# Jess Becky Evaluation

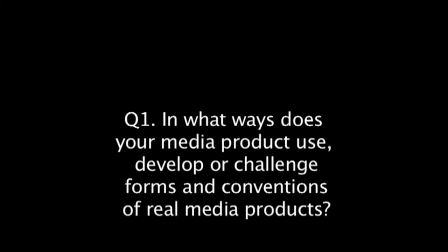(0:00)
Question 1. In what ways does your media product use, develop or challenge forms and conventions of real media products? One way in which we've used a typical convention is in the editing stage, where we have changed the scene to be black and white,
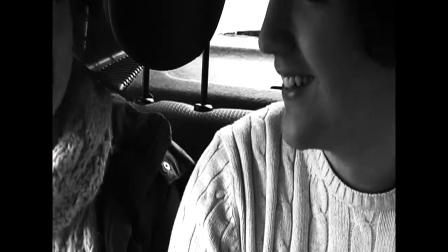(0:16)
and as opposed to obviously full colour.
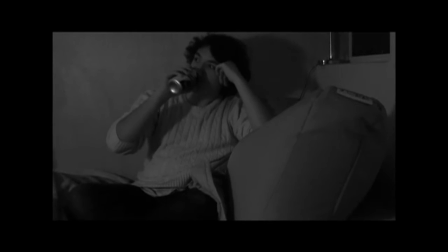(0:20)
And this is to help portray the narrative, where the black and white shots are scenes from the past and full colour are those in the present. We've also used some slow motion, slowing down or speeding up shots to support the narrative and make it more clear to the audience what we were trying to portray. Like with the past and the present, there's also where time goes backwards,
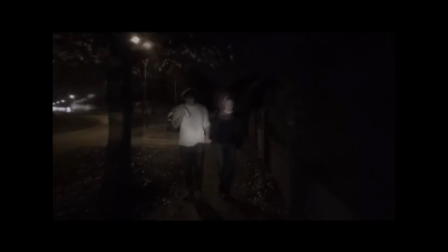(0:43)
so that makes it more clear what's actually going on rather than just having it all play out together. One way we've developed a convention, however, is by not just employing a narrative that's either performance-based or narrative-based, but one that includes both. For example, in our video, you've got the bit with the singer where he's acting with the other characters in the video, but he's also being shot playing his guitar and singing and lip-syncing to the song.
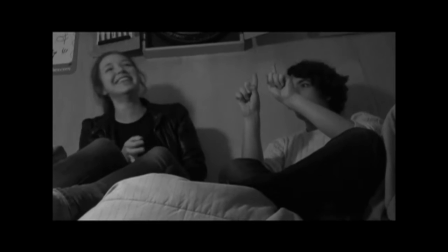(1:13)
So that way we've included an element of narrative and performance rather than just all one thing,
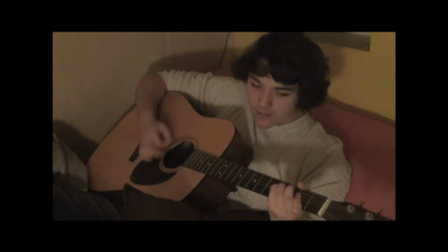(1:20)
which makes it more interesting and conventional of the genre. One way we have challenged these typical conventions, however, is by featuring Ed Sheeran throughout the whole of his music video, because typically his style, he never features himself in the video. It's always obviously his voice singing.
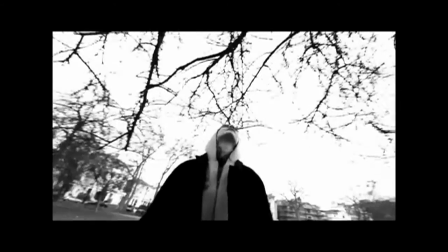(1:37)
But for example, in the A-Team, the song is about a female and she's a prostitute, and it's her, she's the protagonist and it's her all the way through.
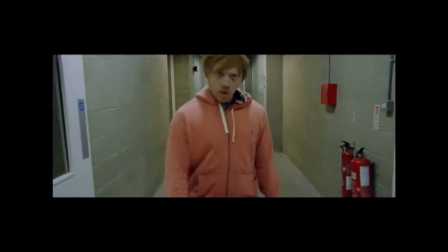(1:47)
Likewise in Lego House, again it's Ed's voice singing,
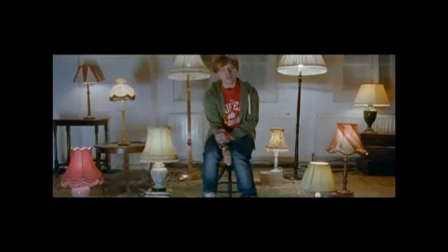(1:50)
but it's lookalike Ed as the actor, and Ed doesn't come up at all. Another way we've challenged conventions of digipacks is we've printed the lyrics straight onto the actual card digipack rather than on a separate booklet. This is more convenient to read for the young target audience, and you can't really lose the entire thing. You can lose the booklet because it's quite small, so it keeps it all together.
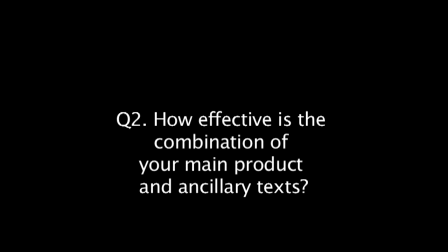(2:22)
Effective is the combination of your main product and ancillary texts. With our digipack and the poster, we've got clear colour scheme for both of them, which is the orange, which Ed Sheeran obviously uses a lot in all his products and stuff to represent his ginger hair.
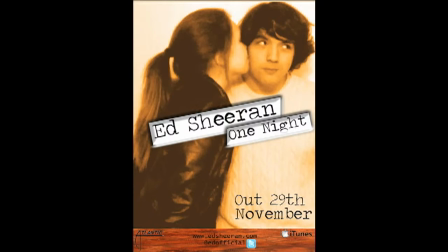(2:41)
So we've decided to keep the orange running throughout, so that fans will instantly recognise his trademark. We've also used his little paw print logo that he's got on some of his t-shirts and other stuff. So this is consistent with his already quite well established persona and brand image. Again, throughout the digipack and the video shots in the music video, Ed is shown with a guitar, obviously playing it as performance based in the video and just kind of relaxing at home with the guitar,
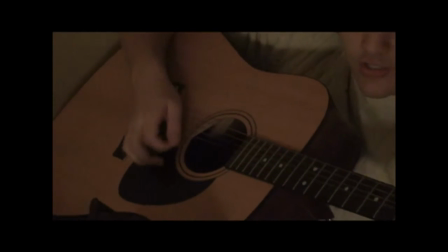(3:18)
and this represents his lifestyle, helps with the brand image for fans, and again is typical of the soft rock acoustic genre. The photographs using the digipack and poster show the singer in the same situations, same environment at home with his girlfriend, and in the same clothing.
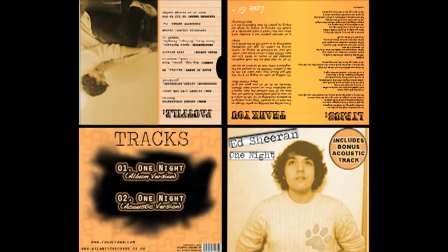(3:37)
So again, this provides consistency and shows that they all link together rather than being separate items, and it's obvious that they're a promotional package.
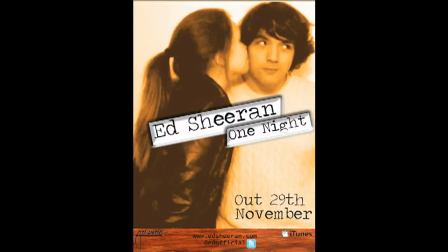(3:46)
So it appeals, I suppose, more to the fans and the target audience.
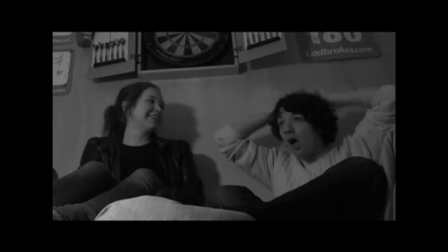(3:50)
And then there's a close relationship between the singer and his girlfriend in the video, so that's reflected by the image on the poster of them kissing as well.
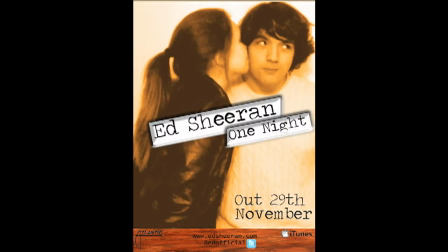(3:58)
And this shows that it was all done at the same time. And from your audience feedback?